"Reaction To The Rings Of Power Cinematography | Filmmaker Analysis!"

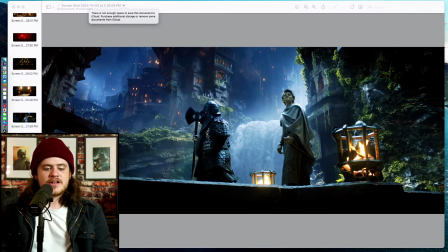24:51 It's like they have gardens, they have stuff. They're thriving, you know what I mean? And it felt nice. It felt good. I honestly had no problems with this shot. This shot actually was done super well by the creators, the creatives of the show.
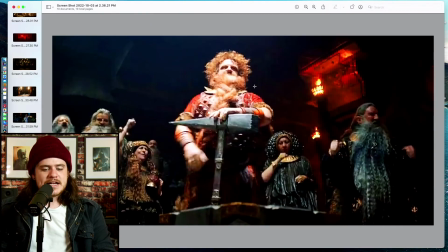25:05 The last one is this one. I wanted to show this because this is just another cool authority shot, and I wanted to end with the dwarves because I said those are that's the best part. I like this because we have a nice authority shot because this whole scene was built around who's in charge in this situation. You know what I
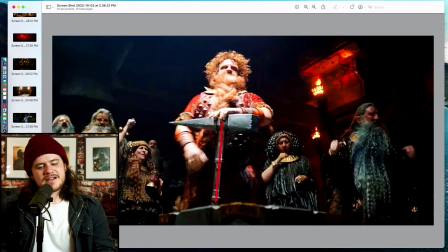25:23 mean? And then you have a nice leading line straight up to Durin's hand, which in some ways is not doesn't mean a whole lot, but at the same time he is using his arms,
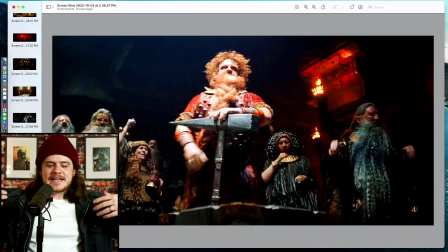25:37 his hands, his strength to show who is in charge in this scene by doing the whole rock breaking.
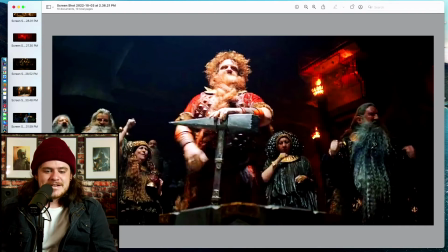25:43 He got them King Charles fingers. He got them chubs.
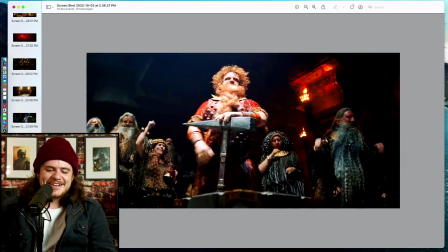25:51 Oh, you got to be hating on King Charles. No, come on, man. Hating on King Charles.
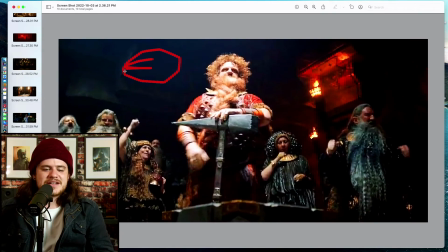25:57 Bro, and then I like the contrast of this dark, kind of cold side to this nice torch on this other side. And it also follows, the axe kind of follows up the shaft of the axe to his hand, his beard, and which really nicely outlines his face into his hair.
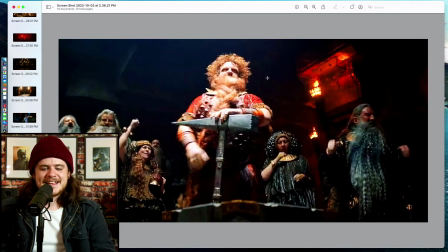26:17 Yeah. Yeah, I see that. Lollipop gang. Yeah, definitely. And also another motivating, just the reason they got so low is not just to establish authority, but also to show really who's in charge of the dwarves.
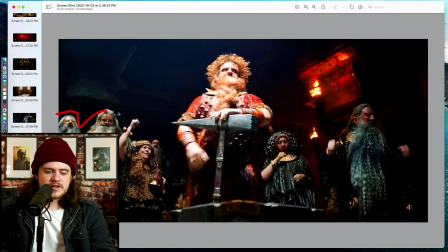26:32 Because see how much lower all these other dwarves are compared to him in the frame. You know what I mean? Like they're on the same plane and he is so much higher above them. So framing wise, also 3 layers.
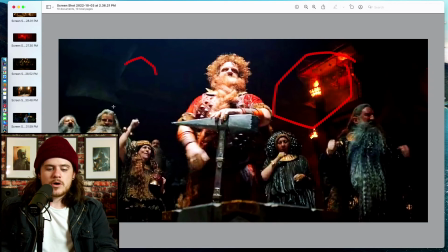26:47 It may look like 1 or 2, but you got the back wall and then you have the dwarves, right? All of the dwarves. And then you have this little thing where they place in front of the shot,
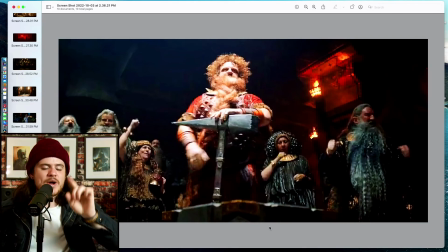27:00 which that is a good way to utilize 3 layers of depth on the fly.
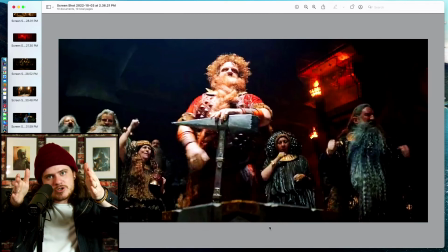27:07 If you're going to shoot something like this, and you can just kind of scoot over a little bit and get like a leaf or get like the side of a wall or something that even can be out of focus but is just creating this extra layer of something there,
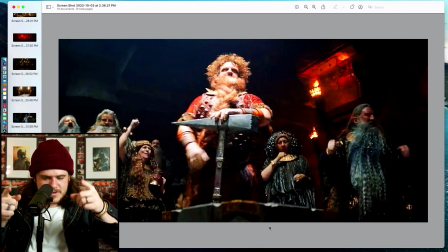27:21 that's what you want. Yeah. 3 layers of depth, ladies and gentlemen.
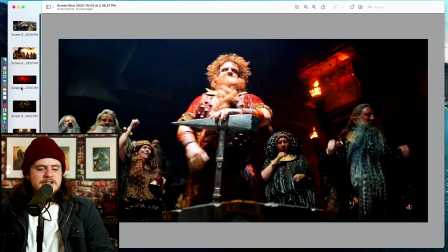27:25 Always give the people 3 layers of depth or you're going to end up looking like this.
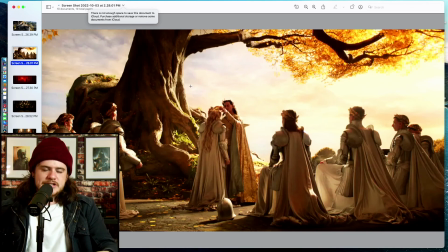27:30 Going to feel like you're on a stage with a green screen behind you, and you don't want to do that. Thank you guys so much for watching this video. I really appreciate your time. Subscribe to the channel, like the video, and let me know what you're thinking of The Lord of the Rings, The Rings of Power up to this point. Love ya. See you in the next time. The video.